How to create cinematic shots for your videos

Because during sunset or sunrise which we call golden hour for you know photographers and you know the sun is golden it's orange and amber
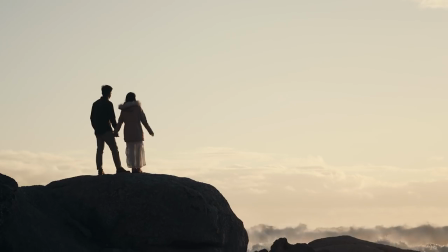(7:56)
it's it's beautiful the colors are beautiful you can create silhouettes it just makes your footage just a lot more magical you know what i mean like so i just wanted to add on to one more thing and that is um when you travel and you want to shoot during sunset or sunrise it's always good to check
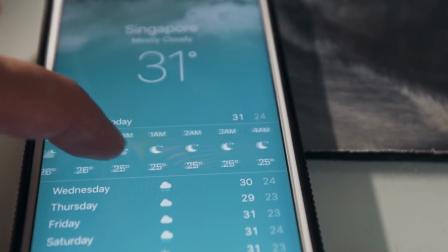(8:12)
um your weather app in your phone on the timings of the sunrise and sunset because you want to hit that early you want to buffer enough time I would say one hour before sunset or sunrise and so that you have enough time to just exploit that one hour you'll get really really good lighting out of that one hour so yeah alright so the next thing to make your footage cinematic is the use of slow motion okay slow
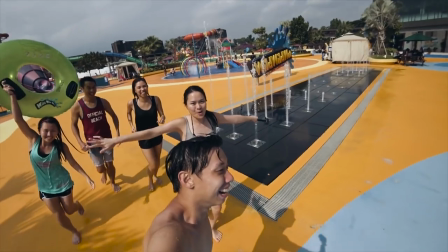(8:38)
motion is awesome slow motion makes all your footages a lot more
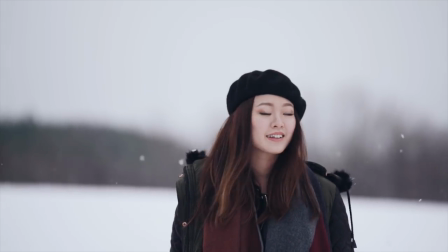(8:42)
dramatic and cinematic and yes I love to use slow motion
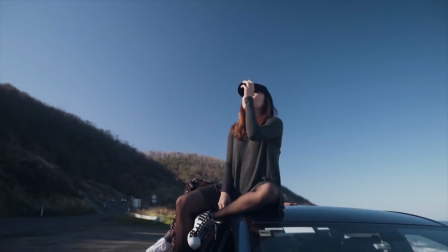(8:47)
but again I use it in moderation and it's great to portray emotion great to portray action and that kind of stuff so yeah okay so this next one is a very simple technique that you can use when editing your videos in post-production and that is the use of black bars right adding black bars
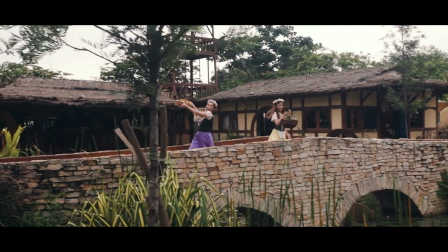(9:05)
to your footages it again naturally just makes things a lot more cinematic for some reason I have no idea why but it makes it look like you're watching in the cinema so again I do not recommend you to use this all the time for all of your videos just use it wisely so how
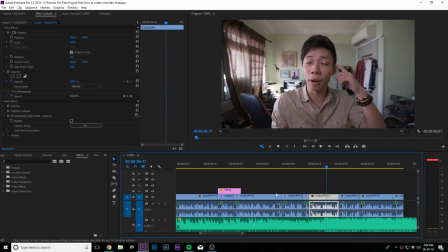(9:21)
I do this in post-production is I would use my editing software which is Premiere Pro I would add this video effect called crop and just add it to my videos and I will crop the top and bottom by about say 7% so that I don't crop too much of my frame it's not too much and it's not too little next up okay all right so any
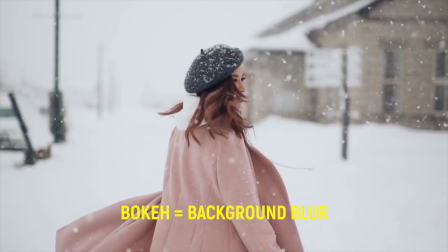(9:42)
footage with bokeh a lot of bokeh is naturally very pleasing to the
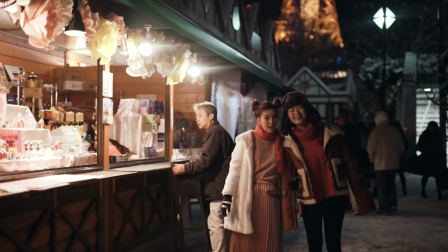(9:47)
eye and so that's why a lot of people still choose mirrorless cameras or dslrs over like using an iphone because an iphone has limitations on on bokeh especially when it comes to video all right so when i shoot with my camera i like to use prime lenses if i really want to emphasize on bokeh and aesthetics and this is the prime lens that i own the sigma 50mm art series f 1.4 so this can really provide a very shallow depth of feel to your shot it just makes things look so beautiful
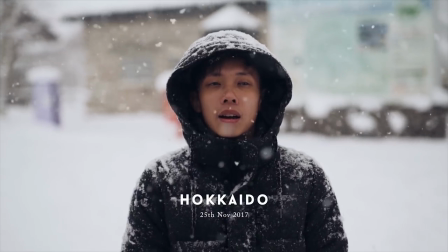(10:17)
it's so creamy with the low aperture that you can go down and
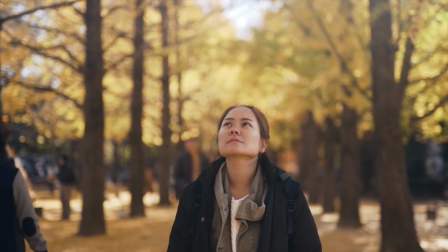(10:22)
shooting with prime lenses just gives you more detail in your shots better colors and for my travel videos i just use it kind of like sparingly whenever it's needed whenever i want to shoot like aesthetic shots or shoot like portraits and the next key would be to shoot in a flat or neutral profile in your camera settings okay this can be applied to any camera system that you use the general rule of thumb when you are shooting is to always tone down the camera settings avoid shooting in standard profile where everything is baked into camera in terms of sharpness saturation and contrast because what your
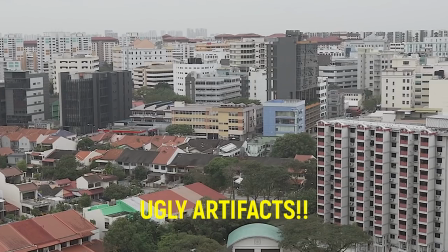(10:57)
camera does when you bump up the sharpness is not add more detail to your shots okay it's just going to outline those edges a little bit more and it just creates that artificial look which is very ugly my advice is to bring down your camera sharpness all the way to zero okay and then you can just add the sharpness in post it looks way better like that same for contrast so i tend to bring down contrast a little bit so that in post-production you have more leeway to play around with for saturation same thing all right so we are down to our very last key and that is to tone down your color grading all right same thing same rule applies people tend to bump in a lot of saturation contrast and
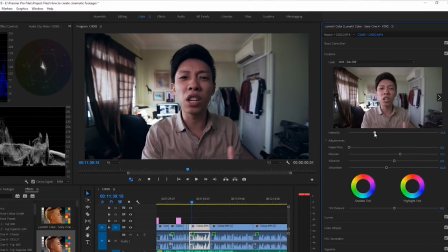(11:38)
you know throwing their filters to the maximum intensity when they are color grading
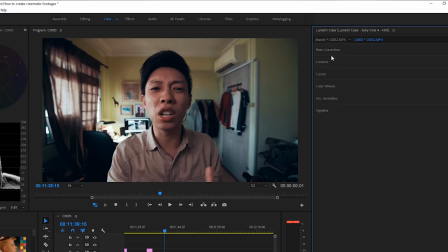(11:43)
in post-production and generally it's not going to look good when you